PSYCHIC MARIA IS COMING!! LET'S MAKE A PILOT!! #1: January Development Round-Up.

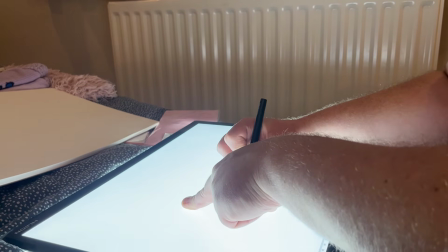8:05 So as you can see, I can just trace over the background in the previous shot so that
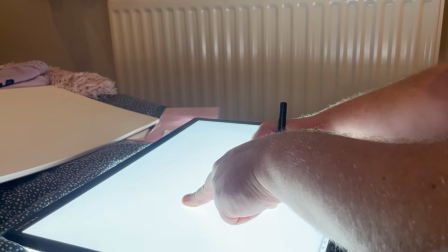8:13 I can make it look a bit more consistent.
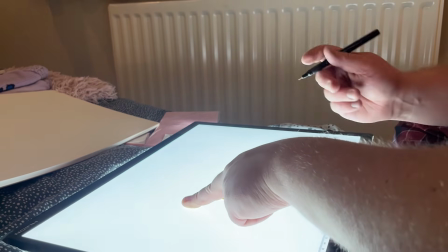8:17 I mean, I'm still kind of loose with the drawings, but it just means that there's a nicer flow with
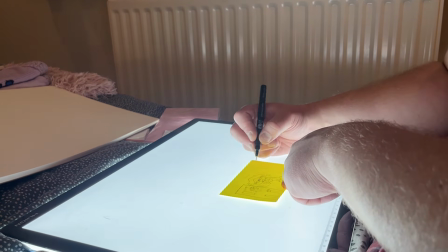8:27 the whole thing. So, and it'll allow me to come up with different poses, like snap 2 different poses for each character.
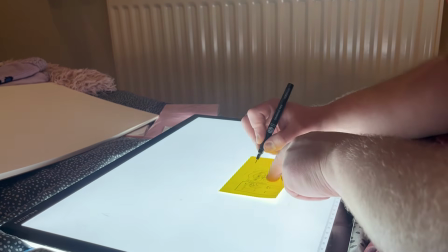8:36 So as you can see, I've got
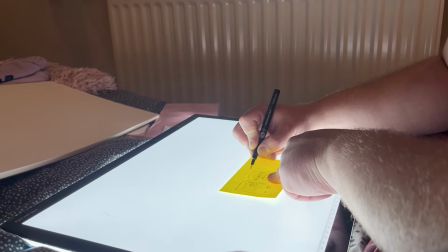8:41 Sam here.
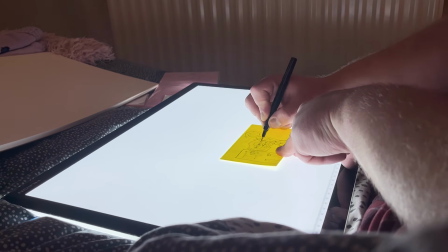8:49 I've probably made Sam too long here, but oh well, gets the idea across.
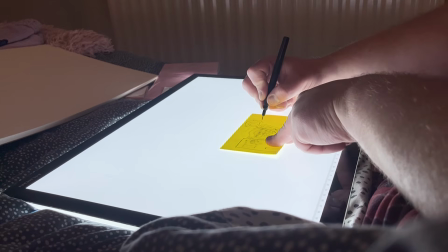8:56 Because the thing is though, these are just rough thumbnails to get an idea of what the motion is going to look like.
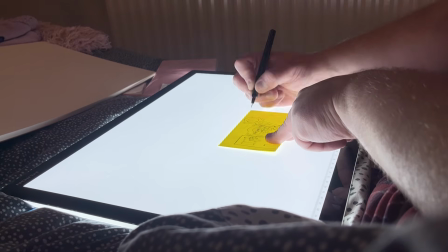9:02 But then once I do the animatic, I'm going to do some cleaner storyboards on Procreate.
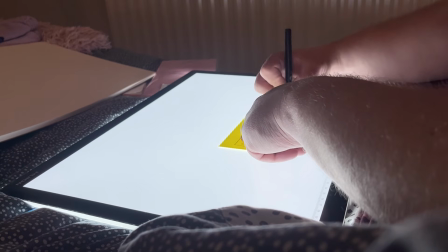9:07 This is like just to get the general idea of what each action is going to look like.
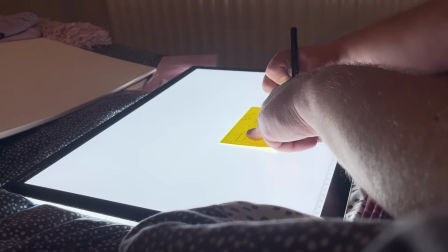9:13 It's just for the sake of letting loose and getting it across.
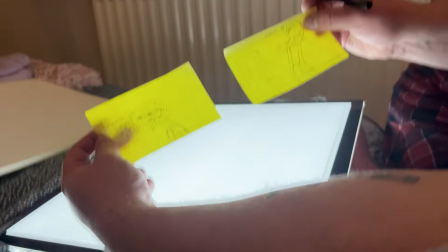9:18 So there we go. We've got 2 different shots that take place in the same scene, and if I bring my book over,
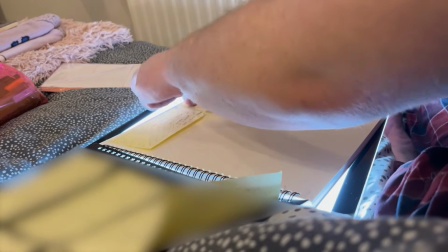9:25 I am just going to add them to the book like this, and I'll just turn this off,
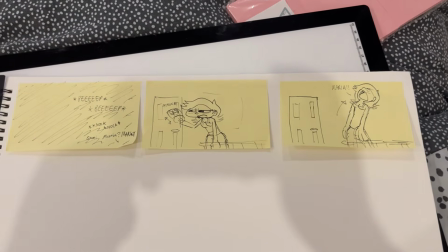9:36 and voila, I have added another board to the paper. Yeah, I also did a template on Procreate for the clean storyboards. Because I don't have access to Storyboard Pro or anything like that, I thought this could be a good way to board the pilot for the detailed animatic, while also being able to board it on the go.
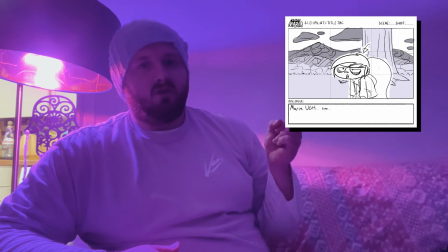9:55 But here's a couple of random unrelated poses I did to practice. I aim to make more progress with the thumbs in February, but I think I made a good start so far. I now know what the full story is, just, yeah, need to flesh it out. The character art style has been majorly influenced by the works of artists like Yuji Yukawa, Rodney Greenblatt, Brian Lee O'Malley, Rumiko Takahashi, Craig McCracken, just that stretchy, noodly, thick outline Y2K art style that was common in the 2000s. I wanted to give the show a nostalgic, expressive, rebellious feel while also being mature, and the artists I highlighted manifest that feeling effectively through strong poses, simple shapes, big-eyed facial expressions with crazy mouth shapes, colourful visual language, and thick outlines. Yeah. And because I'm just a fan of their work, my art style is kind of a milkshake of various aspects of their and other artists' art, so yeah, it just kind of all came together. As you may have seen on my art post featuring Maria over the past few years, she will have an updated design compared to the old pilot.
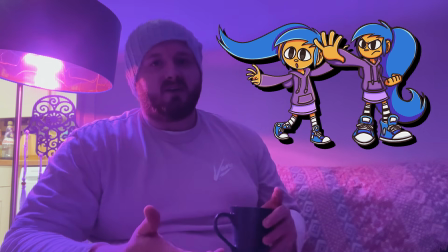11:09 It's mainly small but significant tweaks that I think have made her design more appealing, mainly with her proportions.
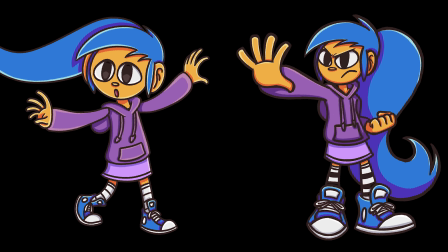11:15 Her hands and feet are a lot bigger to give her design more stability and youth. Her legs and dress are now curved inwards so they don't look so narrow,
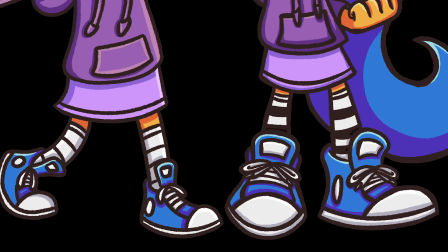11:24 adding to the stability, because trust me, she needs it with a massive ponytail like hers.
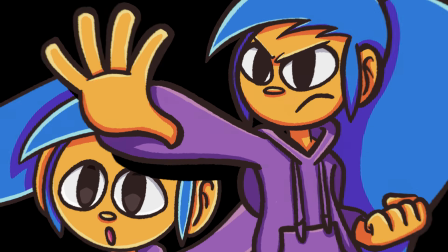11:29 And her eyes are now bigger and placed further up on her forehead to allow better facial expressions and to give her mouth more room. This is very different from how she looks in the original pilot, but for me, it doesn't really feel new, as this is pretty much how I've been drawing Maria for the past few years now, since I last did proper work on the original pilot. As my art evolved during that time, of course I'd want to try and improve Maria's design without any dramatic overhauls, and I think we've now got the perfect look for the character. You know who did get a massive overhaul though?
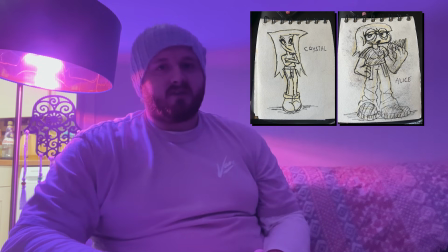12:00 Crystal. Crystal and Alice are characters that I only just created around summertime last year to give Maria a couple of psychic friends to bounce off of.
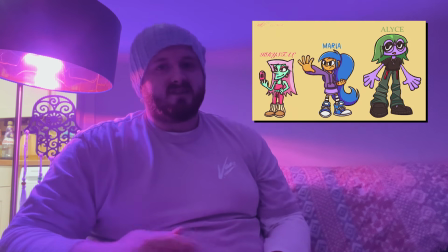12:08 Both of them had these designs back when I created them.